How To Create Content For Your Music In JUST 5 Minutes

So we've got CapCut skin tone protection on. Now that just makes sure everything looks really natural. Then there's also a lot more advanced color features such as HSL, curves and color wheels for those that are accustomed to working with more advanced color tools.
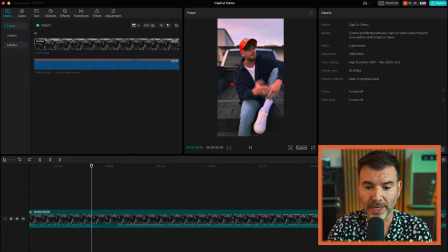4:24 Now the next step in the process is laying the music track underneath so we're having a performance that sounds great.
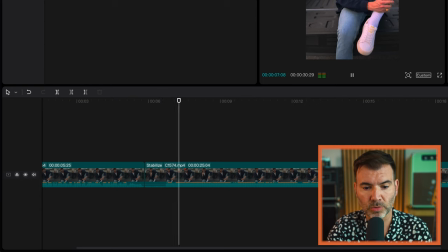4:32 Before we do this, we're just going to remove that awkward gap between Jordan talking and the track starting.
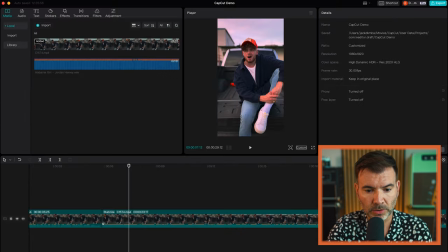4:39 So lift that up, and then we are going to lay the track on the timeline. Now, CapCut has useful audio sync features.
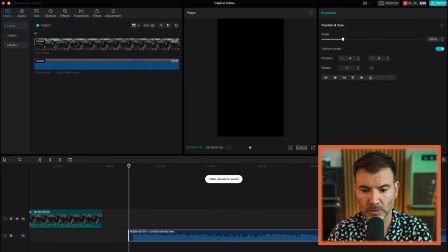4:52 And as you can see here, that is auto syncing the track to the video for us. So we're just trimming that to length.
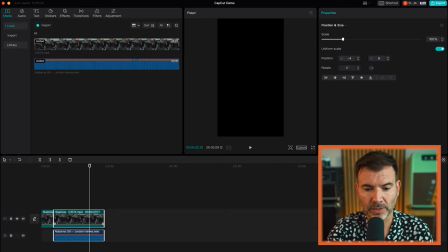5:05 And then we're going to move that back along next to the intro. So the intro is the artist, Jordan, telling us his story.
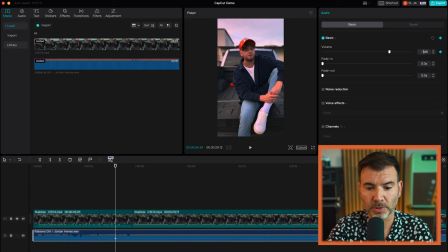5:12 He's adding some context, and this is super important to stop the scroll. But we need to be able to hear him over the music. So as you can see,
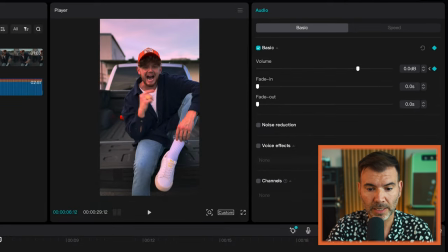5:20 using CapCut's keyframe tools, which we can find in the top right, taking the level of the audio track down, and then we're going to boost that up as the track starts, as he starts to sing.
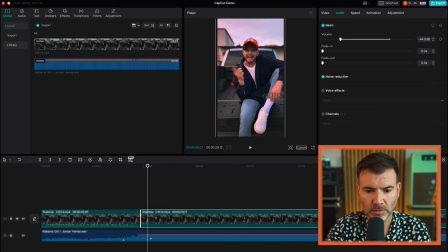5:30 At the same time, we're pulling down the level of the recording where he's singing along, so that we have a nice clean master underneath the actual track.
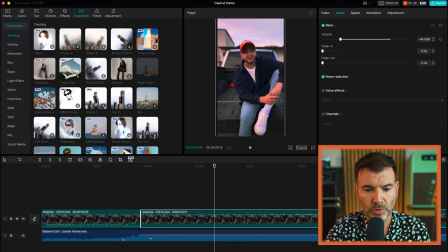5:39 And then it's quite nice to add a transition between the two clips. CapCut's got hundreds of different built-in transitions and effects.
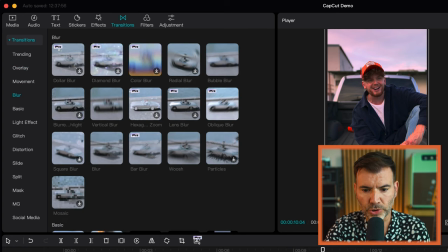5:46 And we are going to use a nice whoosh between it.
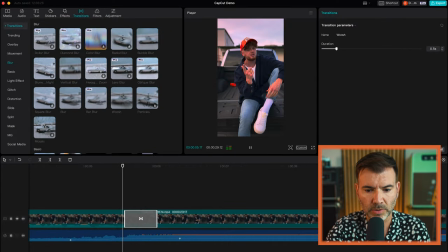5:52 This takes us straight to the track, so we can adjust the length of that to suit. Then we're just going to keep the viewer engaged. We're going to add a slight push, a gradual zoom very gently. Now, this is using some keyframes, of course. You can add more movement if you desire. CapCut's tools are really, really easy to use.
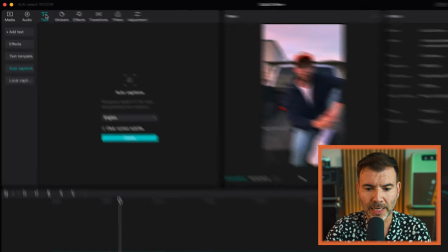6:12 So everything we're doing in this process is to keep the viewer engaged. And an easy way to do this is to add captions to your video. So CapCut has got a built-in auto caption method.
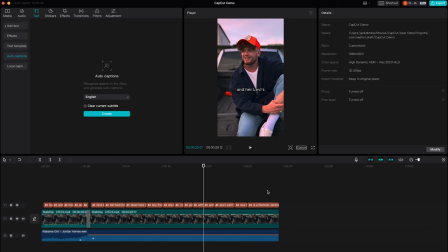6:24 I think it's auto lyrics on the actual phone app, and you can see it's generated the captions just for us.
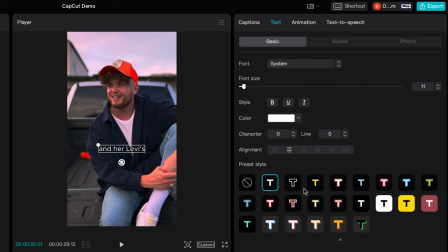6:30 So you can go through these, and then it has a number of different text styles to choose from. We're cycling through some of these now. You can customize the text as much as you need to. You can change the colors, you can change the fonts, you can increase the size of the text, you can change the position. You can really make this your own. And then after this, the final thing to do is to check your video for copyright.
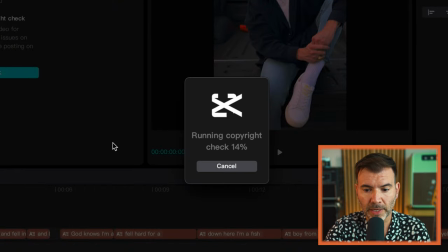6:56 So this can be found in audio in the top left. It will run a check to analyze your audio. And as you can see, when this loads,
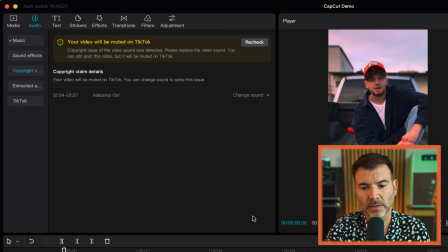7:07 Jordan's song is in fact a copyrighted track, as expected. Now, I'm not signed in as Jordan, which is why it's flagging for copyright. But if you are the artist and you're signed into your artist account, you shouldn't have any issues.
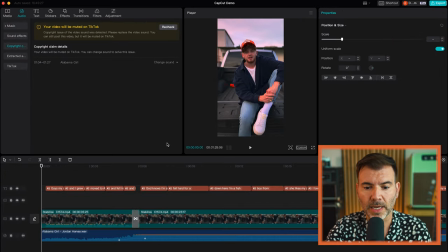7:21 And then we come to the final steps, which is to export our content.
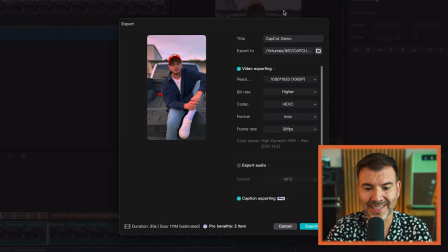7:26 Now we've clicked on the blue export button in the top right. We need to name our file, select the export destination, select the file type we want, an MP4 file, as it will retain the video quality while being small enough to post on socials. And then we hit export.
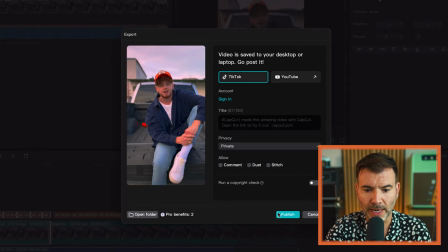7:48 Now this will take a minute. And then voila, our export is finished and we have our file.
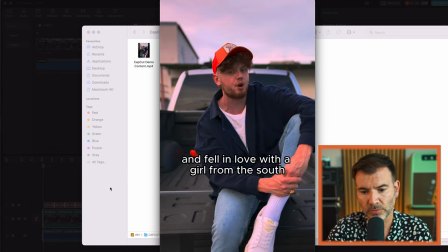7:56 And this can be published from within CapCut directly, straight to TikTok, or you can upload it yourself via your phone. So as you can see, using CapCut and some easy to use hacks, you can really push the average view duration, therefore pushing up your views and going past that 200 ceiling.